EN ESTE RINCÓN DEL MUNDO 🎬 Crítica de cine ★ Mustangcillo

soy Mustancillo, bienvenidos a mi canal. Hoy voy a hablar de la película En este rincón del mundo. Una película que, al igual que muchas otras producciones de anime que se hacen hoy en día, no tiene nada que envidiar a las de Studio Ghibli.
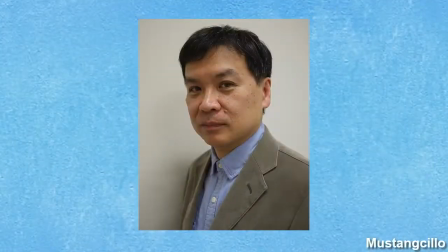0:20 En este rincón del mundo es una película dirigida por Sunao Katabuchi,
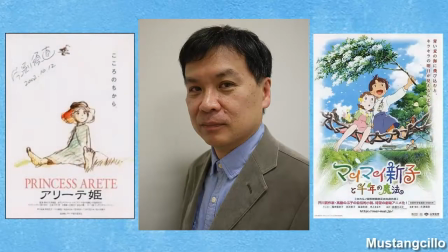0:24 director de La princesa Arete y de My My Miracle, esta última, al igual que la presente película, también licenciada por Selectavisión.
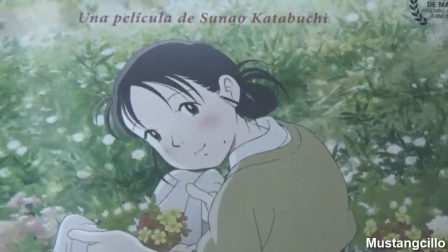0:33 Financiada a través de crowdfunding, el estudio MAPPA adapta de manera magistral a la gran pantalla el maravilloso manga de Fumiyo Kono,
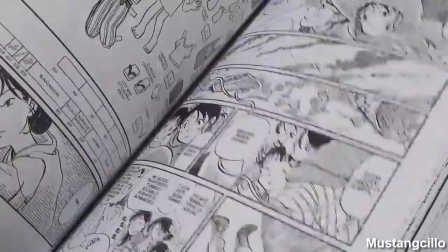0:41 el cual podéis encontrar a la venta en librerías españolas gracias a la editorial Ponenmon,
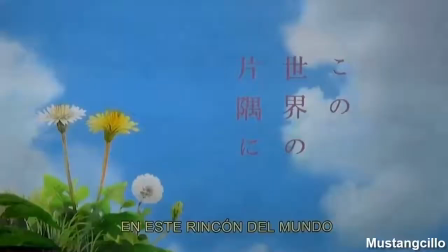0:46 que se encargó de licenciarlo en el año 2015. Si ya el manga me pareció muy bueno, la película, que cuenta básicamente la misma historia, me pareció excelente, ya que funciona a las mil maravillas a pesar de adaptar una obra que ya existía en otro formato.
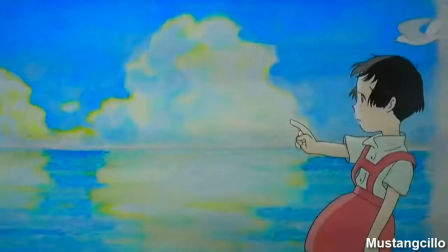1:01 Como decía al principio de este vídeo, he aquí una producción que nada tiene que envidiar a las de Studio Ghibli.
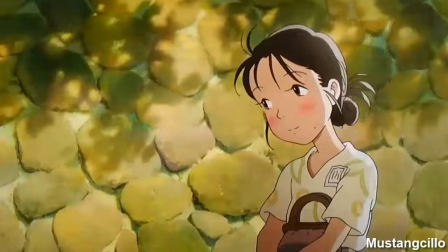1:07 La trama principal comienza en 1944. La protagonista de la historia, Suzu, es una chica de 18 años imaginativa,
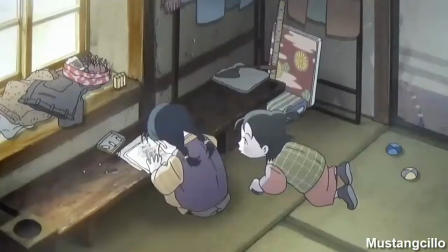1:15 optimista y de gran sensibilidad, cuyo mayor hobby es dibujar y crear.
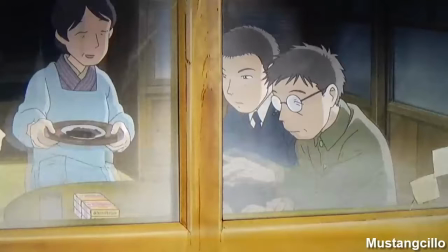1:20 A Suzu le llega una propuesta de matrimonio de un funcionario judicial del tribunal militar, y al poco de casarse con él se traslada a la ciudad de Kure,
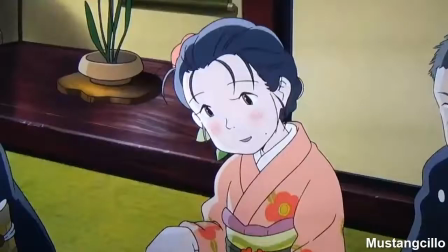1:28 muy cerca de Hiroshima, donde comienza una nueva vida de recién casada junto con la familia de su esposo.
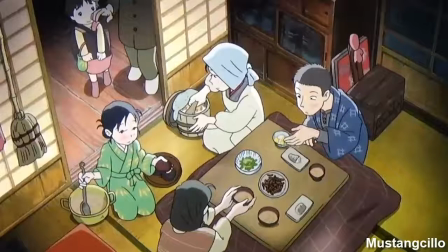1:33 Poco después, comienzan los bombardeos. En este rincón del mundo es costumbrismo japonés en estado puro.
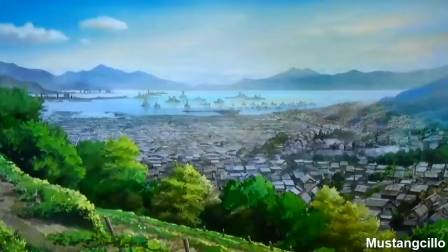1:41 La película nos muestra los hechos acontecidos entre 1944 y
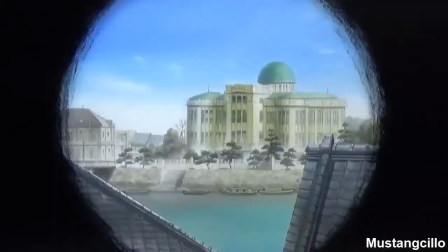1:47 1945 en las proximidades de Hiroshima desde un punto de vista optimista, a pesar de que el telón de fondo sea uno tan oscuro como la Guerra del Pacífico.
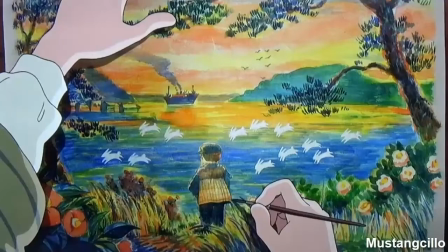1:55 La forma en que está narrada En este rincón del mundo es muy original, ya que todo lo que vemos en pantalla es un reflejo del mundo tal y como lo percibe Suzu, es decir,
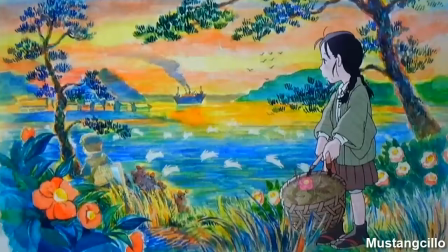2:05 un mundo colorido donde la luz se sobrepone a la oscuridad, por supuesto también presente.
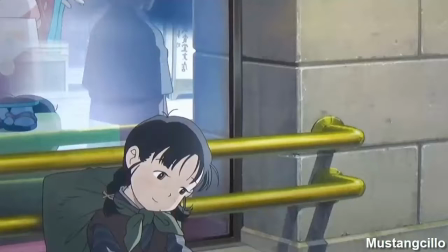2:10 Esta visión subjetiva de los hechos es algo que ya se le deja claro al espectador desde el inicio de la película,
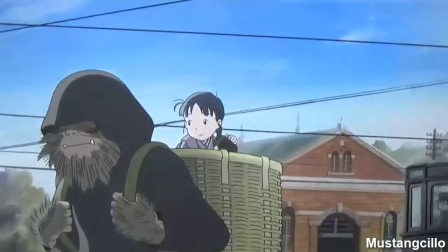2:16 con esa escena en la que Suzu rememora haber sido secuestrada de pequeña por un monstruo que en realidad solo existió en su mente.
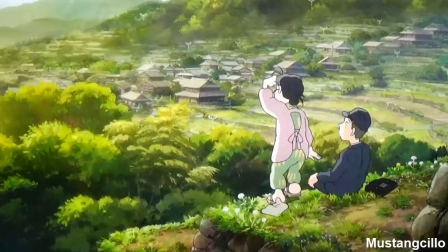2:24 Visualmente hablando, En este rincón del mundo es una auténtica gozada, una auténtica delicatessen para los ojos.
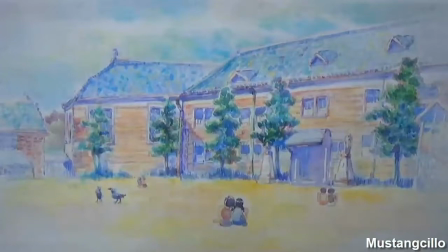2:30 Ver cada uno de los fotogramas que componen la película es como ver una preciosa pintura, o mejor dicho, es como ver uno de los dibujos de Suzu.
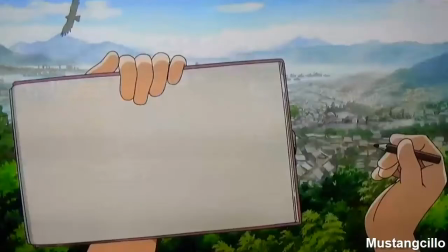2:39 Este recurso de mezclar la cruda realidad que reinaba en Japón al final de la Segunda Guerra Mundial con la imaginación
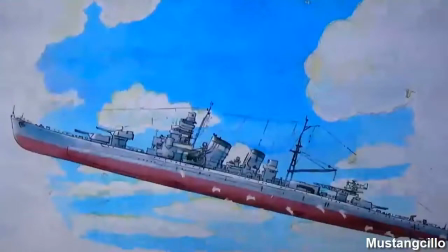2:46 y el optimismo de Suzu da lugar a unas secuencias de animación realmente asombrosas a la par que originales.
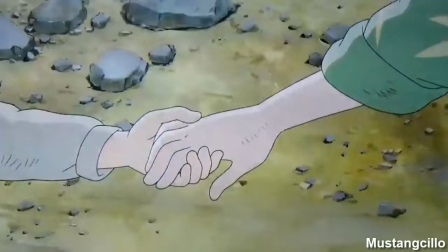2:53 Unas secuencias que no recuerdo haber visto en otras películas de animación, al menos recientemente.
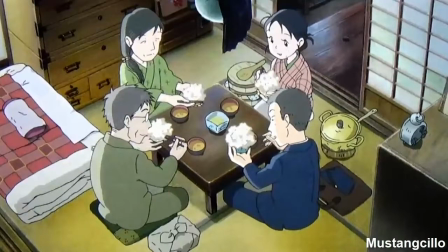2:58 Sin duda, la animación se lleva un 10 en esta película tan sutil, que como buen ejemplo de costumbrismo japonés, muestra más que cuenta.
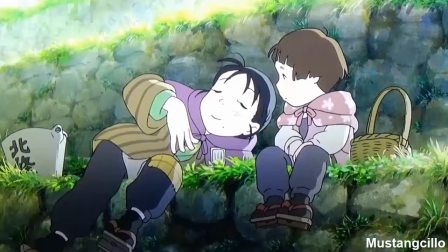3:06 A pesar del tono optimista que predomina durante gran parte de la película, hay momentos verdaderamente tristes,
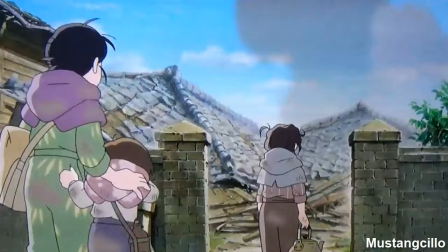3:13 muy tristes y duros de hecho, y sin tirar de trampas emocionales ni recursos facilones.
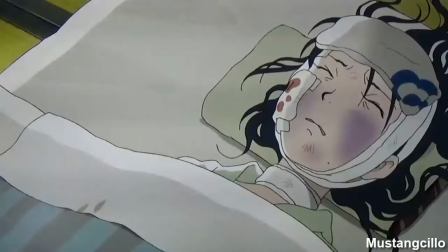3:18 Momentos en los que el espectador conecta sin ninguna dificultad con Suzu y puede sentir cómo se desploma junto a ella.
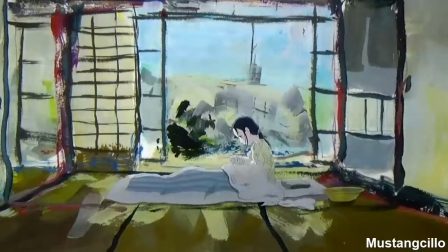3:25 Pero pocos personajes de ficción se sobreponen a la adversidad como Suzu,
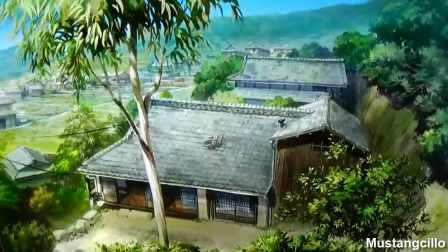3:29 quien con su carácter optimista vuelve a iluminar y a llenar de color cada uno de los preciosos planos que componen a esta joya de la animación.
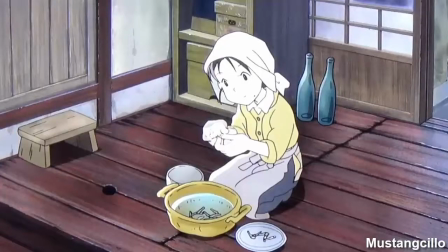3:36 Resulta impresionante y admirable ver cómo Suzu se adapta a su entorno,
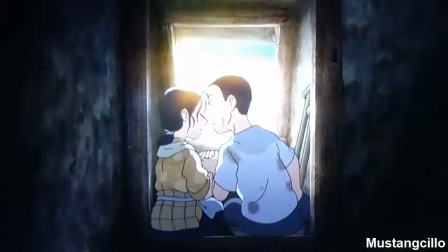3:40 centrándose con total naturalidad en las cosas buenas de la vida y no decae,
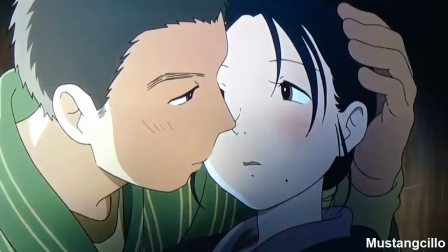3:45 ni tampoco se permite a sí misma ceder a sus propios deseos e impulsos pase lo que pase.
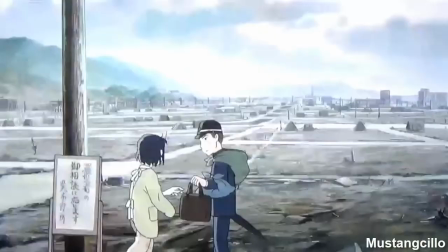3:50 Aunque el mundo a su alrededor se llene de oscuridad, logra devolver la luz a todo lo que la rodea gracias a su energía vital y sobre todo gracias a su férrea determinación en seguir adelante.
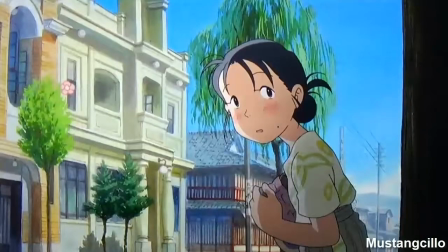4:01 Además, Suzu es un personaje tan bien construido que el optimismo que transmite está insertado en la trama de una forma tan natural que en ningún momento al espectador le parece forzado.